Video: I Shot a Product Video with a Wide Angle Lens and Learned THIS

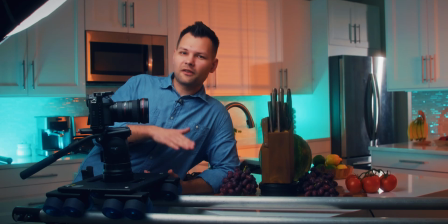Normally product videos are shot with 50mm, maybe 85,
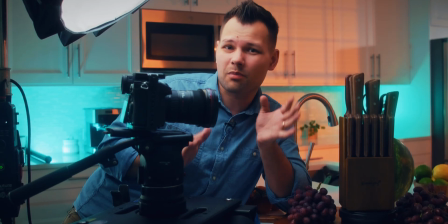so I decided to challenge myself and shoot a cinematic product video using only wide-angle lens. During the shoot, I experimented and discovered 5 major issues to be aware of. Stick around because I'm also gonna share the number 1 mistake that most creators make, which can either make your shots boring or even completely ruin them.
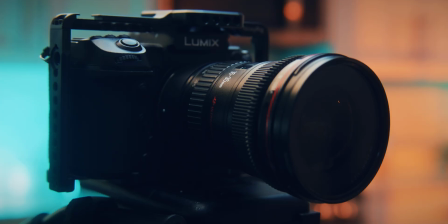Let's roll. This lens has to be one of the favorite lenses in my kit.
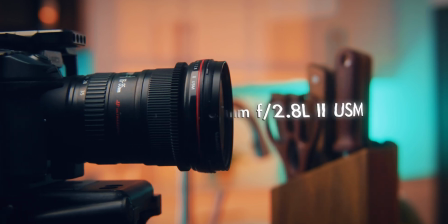It's very convenient, sitting at 16 to 35mm range, basically going from wide to medium.
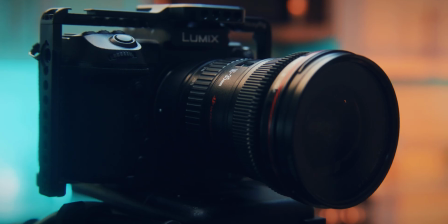It's also pretty fast at f2.8.
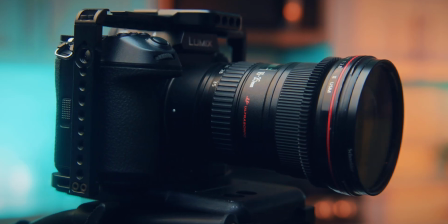And to enhance that cinematic look, I've also added quarter-strength Hollywood Blackmagic filter made by Schneider.
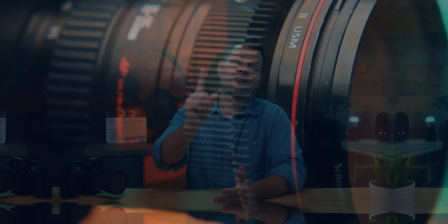It's meant to reduce contrast and make colors more pastel-like. The first and most obvious issue with wide-angle lenses is distortion,
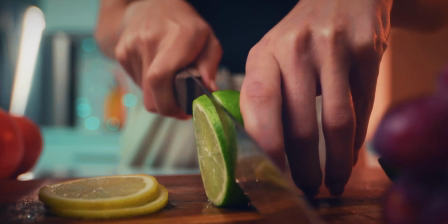making objects appear stretched or skewed, especially near the edges of the frame.
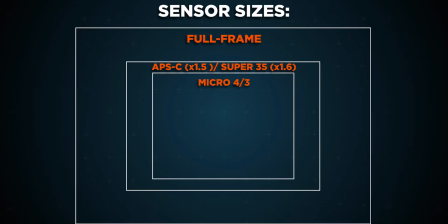If you have an APS-C, a Super 35 or a Micro Four Thirds sensor, then your image will be cropped by default by a certain factor.
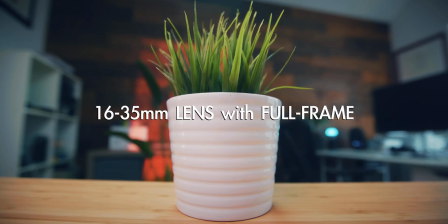APS-C size sensor often crops image by a factor of 1.5,
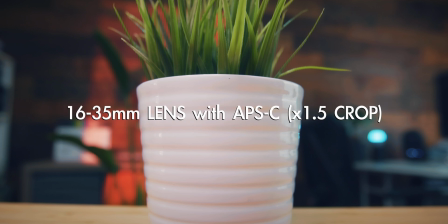which would make this 16 to 35mm lens basically a 24 to 52. Focal lengths that are way more manageable for a product video. Don't try this at home, don't slice your hand.
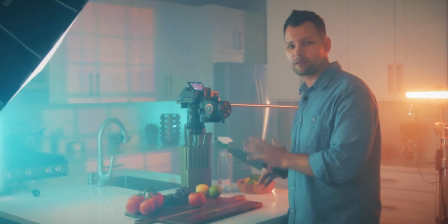Just kidding. Now that we have everything in place, we got the fog, we got the fresh tomato down, looking very delicious.
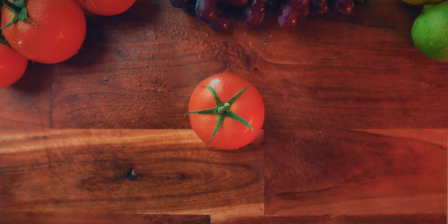So good. Let's see if we can slice this tomato in half. So it's just a matter of me aiming for the right spot. Some full-frame camera bodies allow the use of cropped APS-C area of the sensor. My Lumix S1 shoots 6K in full-frame format, but only at 24p. I wanted to shoot this video at 60 frames per second, so when I downsized resolution to 4K,
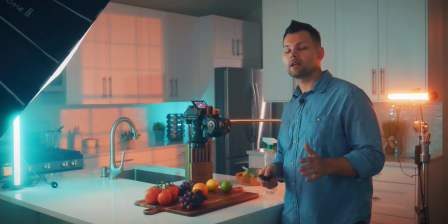the sensor automatically switched to APS-C format. While we're at it and we still have the top-down setup, let's reset slightly.
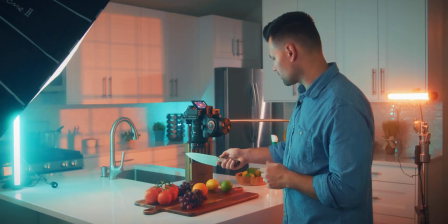We'll go vertical. You have to bring your hand up all the way.
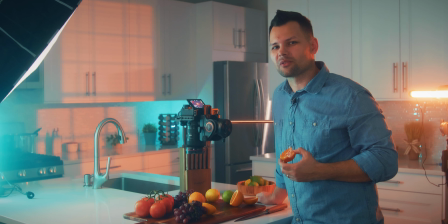I get to eat all the fruit we didn't slice properly.
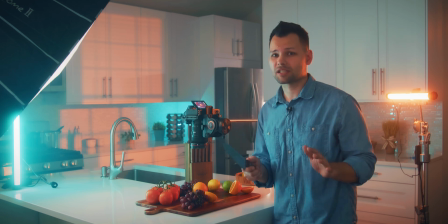Jokes aside, this is the last orange I got, the last chance. Start your drum roll, keep your fingers crossed.
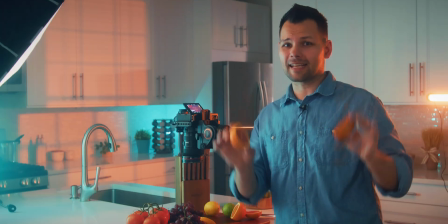And finally, I got it right down the middle.
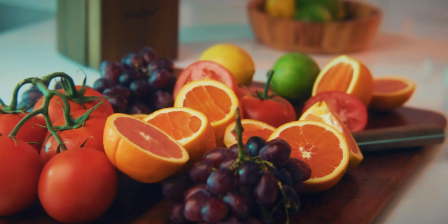It happened to me before where I didn't have enough fruit and I had to do another supermarket run just to get a refill.
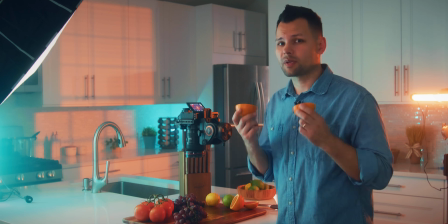So it will waste 1 to 2 hours, so make sure you have enough ahead of time. So shooting at a lower but still high resolution is a trick that I often use with my 6K Red Komodo and Blackmagic Ursa cameras, especially when I need my framing tighter than the lens allows optically. And since most of my deliverables are in 4K anyway, there is no loss of image quality.
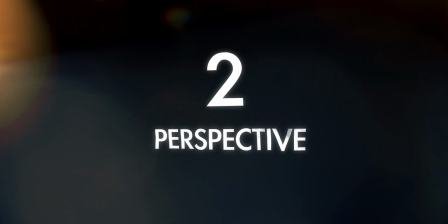Which leads us to issue number 2, perspective.
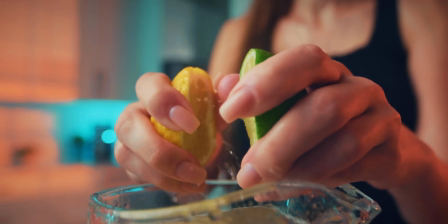Wide-angle lenses can exaggerate the size of objects that are closer to the lens, leading to an unnatural perspective.
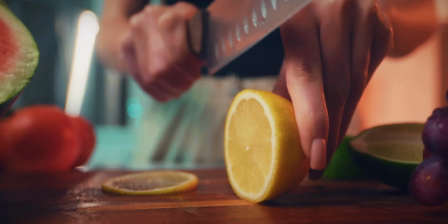This can make some parts of the product look disproportionately large or small. Something I discovered that helps to turn this problem into a creative tool is the height at which the camera is set and the camera motion.
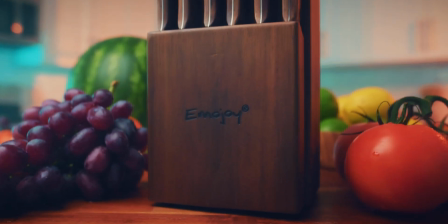If the camera is set at a low angle, then the product looks epic. The visual distortion may be forgiven by the viewer and hero status is earned.
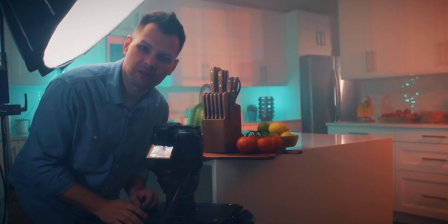And who wouldn't want their product to look heroic? One other problem that I'm encountering here shooting with wide lens only is the
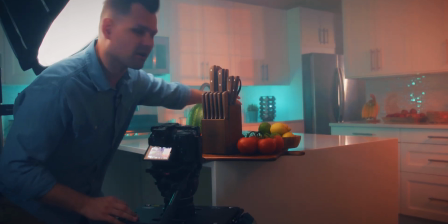fact that I can't actually place the product inside of this tabletop.
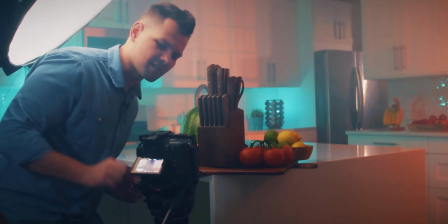I have to bring it all the way forward just so we can capture the brand logo.
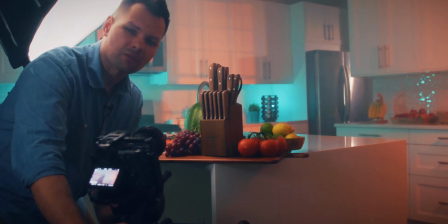I will actually have to start with camera tilted up.
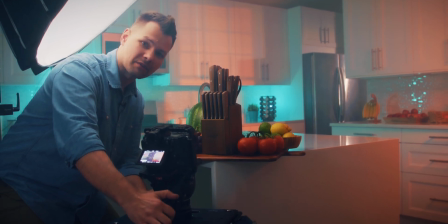And as I'm driving closer to the product, I will be tilting the camera down slowly until I have the brand name center frame.
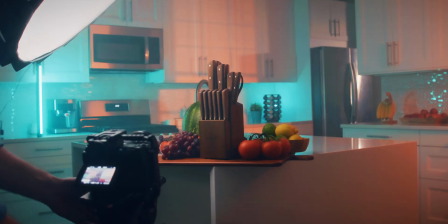Let's go ahead and try a couple of runs. Let's see how it goes.
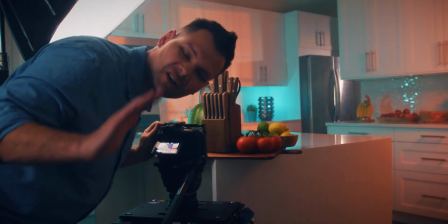This is much harder than I expected.